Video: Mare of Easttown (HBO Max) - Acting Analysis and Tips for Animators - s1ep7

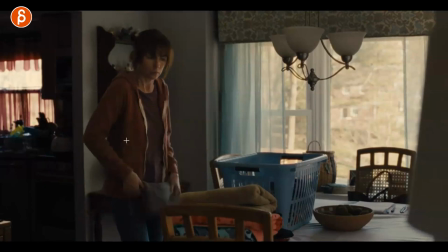6:04 So, spoiler, spoiler, spoiler. basically the kid yells her name that's the mom she's slightly worried there comes over and I like that she comes
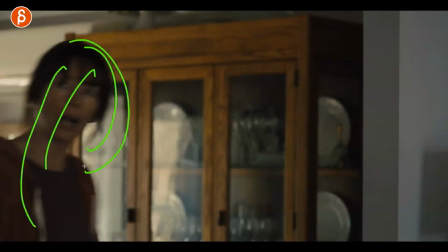6:12 in with the lead of the head she really wants to know so she's gonna be leading here with the body and the head into what is going on and
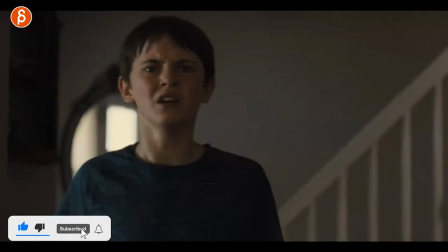6:19 he tells her that Mera knows and she's on her way and it's it's definitely devastating because he's gonna go to jail and as a
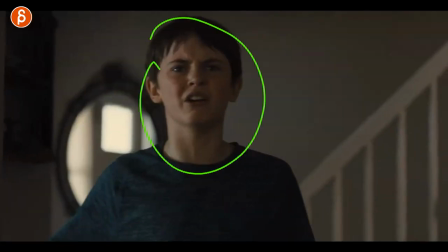6:28 mom it's absolutely brutal and instead of freaking out and exploding and maybe worrying him even more and freaking him out it's just kind of this this less is more
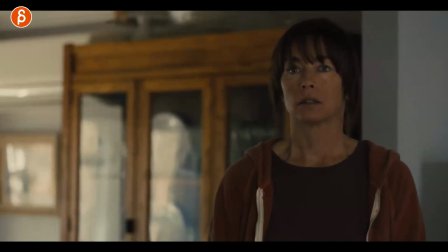6:37 that side that slight that slight lean over watch this here i'm gonna play this in full just that reaction of the look sigh lean over and then this it's almost the get it together it's not about you right now i gotta go over there and comfort him because he is going to go
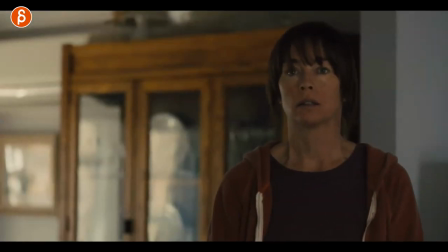6:54 through a really really difficult time and again less is more it might be tricky in a demo reel to just have something that small maybe but it could also to be a nice contrast just it's not it doesn't always have to be huge and I know I talk about sets and cameras and
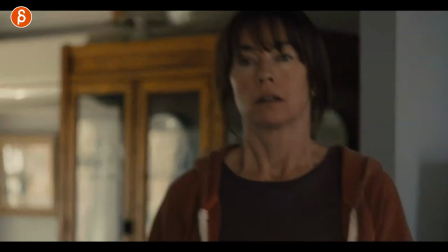7:09 props and sometimes it's really just about the character and the smaller things I just love that moment of what she does here because of that
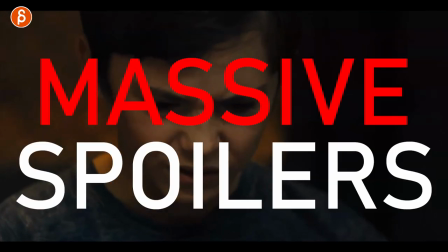7:18 situation what it means to her and this actually continues here so again massive spoiler but at this point he does say out loud I shot her and then
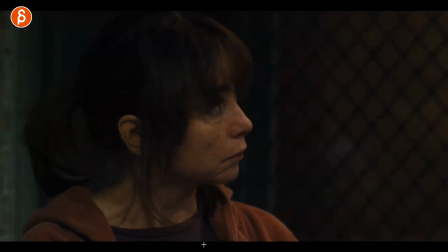7:27 that moment of the look trying to keep it together she has to kind of look away a little bit to recollect and then continuing on
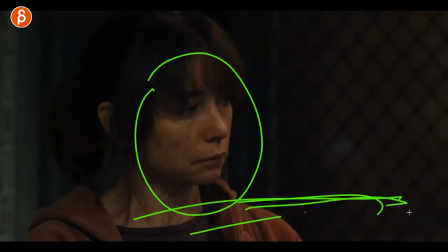7:34 but it's not like oh my god i heard this oh no and and like you know going over there and hugging him like no crying which comes later at a different appropriate time but this is really just the i have to internalize this like from a physical point of view because it's you
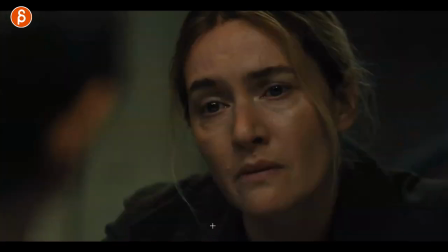7:50 know this is not the place and time right now and even mayor has this reaction of i can't believe i just heard this and it's horrible for her too where she has to this side not this side but you know because of her the kid is now going to jail and it destroys this family and
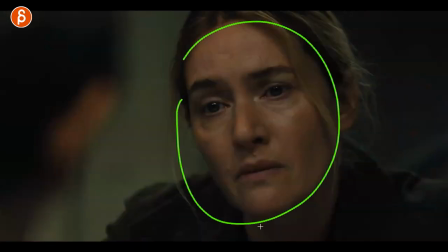8:05 again she knows all of this and from the moment she realizes who the villain is it just is really hard on her and it's that
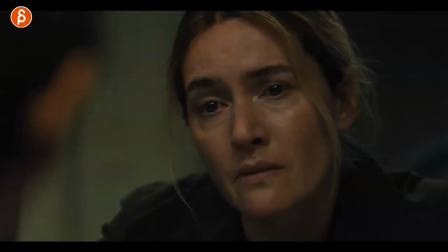8:11 little look and just that oh it's so good and i know it's really tricky in animation to have even a shot like this right you want to show your body mechanics and your acting skills and everything and if you suddenly have a shot like this where the characters that moving just does like a little move i understand it might be tricky you might want to do more just think in terms of if my reel already has bigger moments and bigger body mechanics and bigger acting choices and gestures and all that stuff then it's maybe a good contrasting moment to just go more silent again less is more and maybe there's something not for your reel maybe for your short or something where you you have a character that goes through a certain arc and a change think about well maybe less is more like no arms it's just all in the face and in the shoulders and overall the show especially those actors it's so good there's such a range of people exploding not like you know physically exploring no like big acting moments and then really small acting moments it's so tragic on so many levels i can't recommend the show enough and speaking of recommending immediately sliding into my workshop i hope that this is interesting to you and helpful and that it serves as a recommendation for my workshops it's gonna weird segue but i do have workshops you can sign up at any time i can help you with your awesome shots to make them even more awesome link in description with all information as always and that is that for the clip thank you for watching if you're still watching thank you for your time i appreciate that you're patient and you're watching this at the very end and if maybe by now you like things and you don't want to miss other uploads feel free to subscribe and hit the bell button so you don't miss any of said uploads and that is that thank you so much again concluding this uh season season one i was gonna be a season two and i'm gonna continue of course with more on thursdays and that's that for me hopefully I'll see you in my next clip